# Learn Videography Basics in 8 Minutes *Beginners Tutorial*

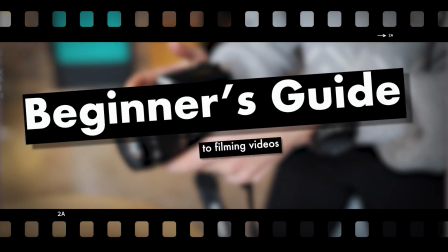0:02 This video is a beginner's guide to filming videos. I'll walk you through my quick and easy formula in a second, but I will explain the steps in a little more detail as we go along. So check out the timestamps and the chapters below in case you want to jump ahead to a specific step or return to it sometime in the future.
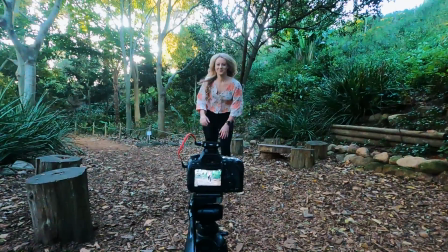0:22 I'll give you some tips if you're filming yourself, but I'll also include some pointers in case you have a buddy on board to help you create your piece of content. Here's the formula.
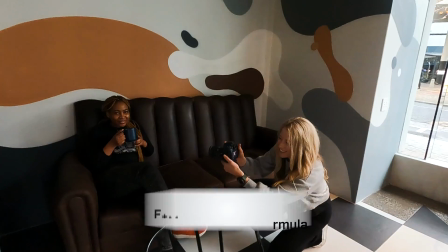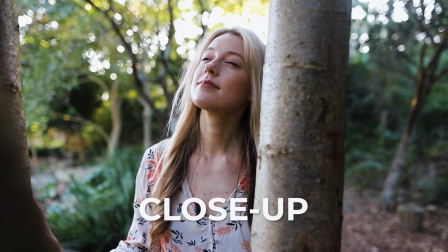0:37 When you're capturing footage, think of wide, medium, and close-up shots. I'm entering an area.
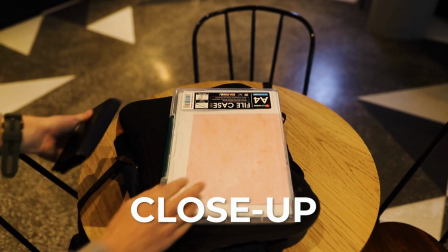0:44 You see my bag. Close-up on what's in the bag. I'm entering a store.
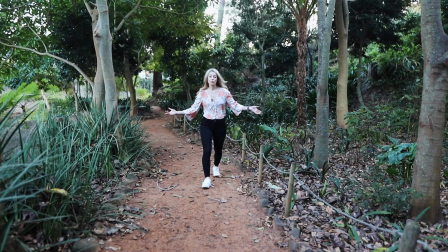0:49 I reach for a product. I take in the aroma. I'm walking on a path. I bend down to tie my shoelace. I tie my shoelace. A wide is the establishing shot. It gives context. Where are you? A medium shot is a bit of a nudge for where you want the audience to focus their eyes.
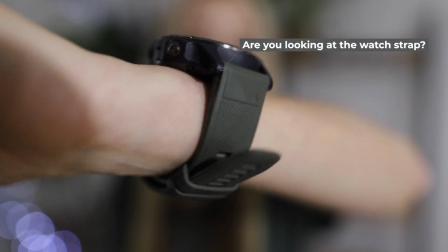1:07 And then a close-up leaves very little to the imagination. You make it pretty obvious about what you want the audience to see and what you want them to focus on. Now, you don't have to use them in this order of wide, medium, close-up, wide, medium, close-up.
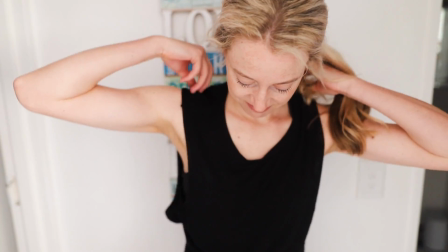1:20 Here's an example of where I use a combination of wide, medium, and close-up shots to move through a sequence.
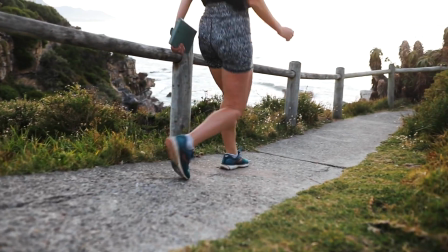1:27 Using a combination of shots helps with pacing and audience retention. These are easy enough to film yourself by placing your camera on a tripod. For delicious looking footage, focus on filming when the lighting isn't particularly harsh. You can use an ND filter. And strangely, my GoPro handles bright light far better than my DSLR in auto mode, that is.
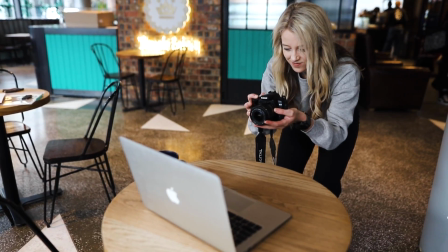1:49 But gentle lighting makes for expensive looking footage. If you're shooting indoors somewhere and you cannot manipulate the lighting, try to find a good angle.
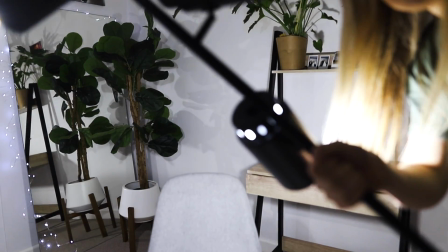1:58 But this is obviously easier said than done. But try to avoid raccoon eyes from overhead lights.
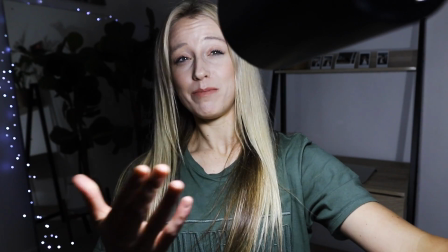2:05 And then also watch out for that deer in headlights face. This happens when you have a bright light removing all the humanity from your face.
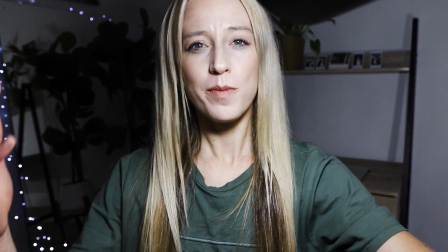2:14 But seriously, as a beginner, I fell for this one too. You think, wow, all my imperfections are gone when I shine a bright light directly in my face. The thing is, it just doesn't look natural. Show us who you are by letting the natural shadows dance across the one side of your face when you light yourself softly.
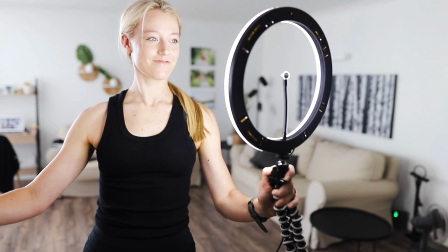2:32 Now, I by no means have invested in elaborate lighting just yet. So what I do is just have a bright light towards the side of my room so that it does allow for that natural shadow.
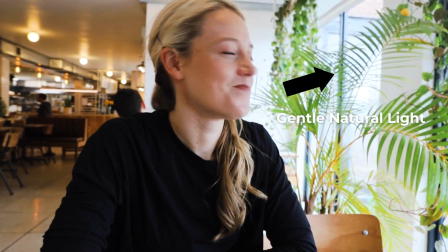2:43 But then sometimes I will also sit near a window and allow natural light to light up the one side of my face,
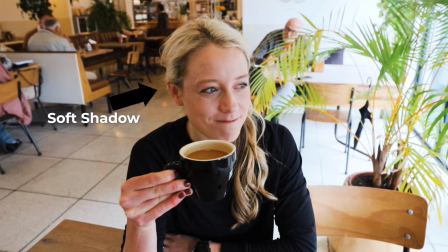2:50 allowing again for that beautiful ripple of natural shadows to embrace the surface area of the other side of my face. So you don't have to spend a lot of money on lighting, and I will include a DIY lighting video that I've made somewhere in the screen or in the description if you want to check that one out later. But the first variable is footage. Get those wide, medium, and close-up shots. If you want to truly add some spice, get those angles.
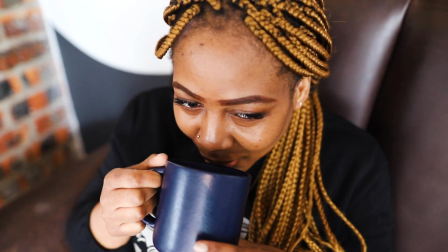3:13 Tilt the camera for some top-down action and tilt it again for some inspirational moments. With footage, when you think you've got the shot, try 3 different ways as well.
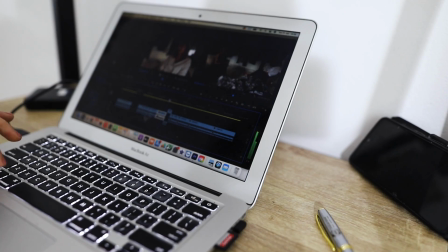3:23 Trust me, your editing self will thank you later for the effort that you made during the filming portion of things.
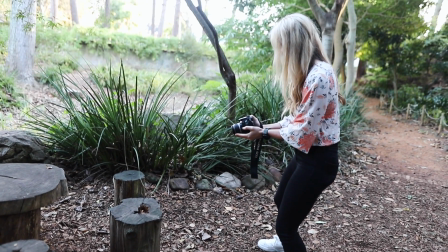3:31 If you're not moving, move the camera. If you are moving, don't be scared to move the camera as well. But movement adds so much to a video. You can obviously have some slower moments, but let's talk about movement quickly.
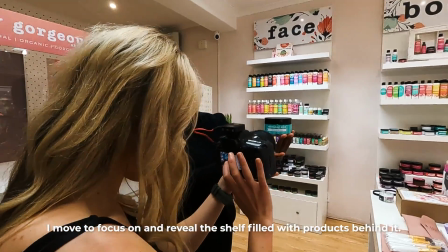3:44 Say you're filming a stationary object. You can move your camera past an object in the foreground to reveal the object behind it.
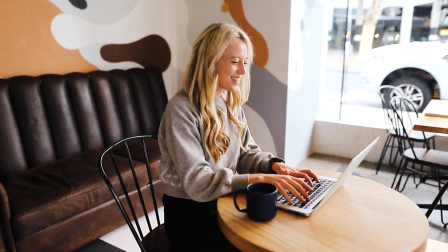3:52 Focus on your main object though. If you're working on your laptop, consider a gentle pan from left to right.
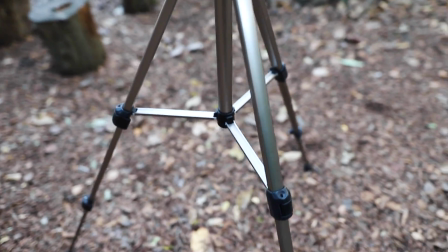3:58 If you're filming by yourself, place your camera on a tripod, but move it back a little wider than the actual shot you want,
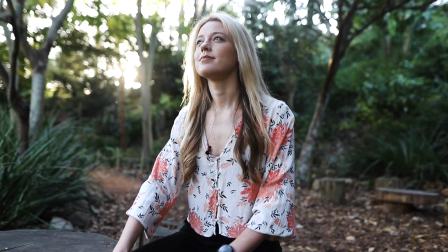4:05 so that in post you can zoom in a little and move that clip from left to right.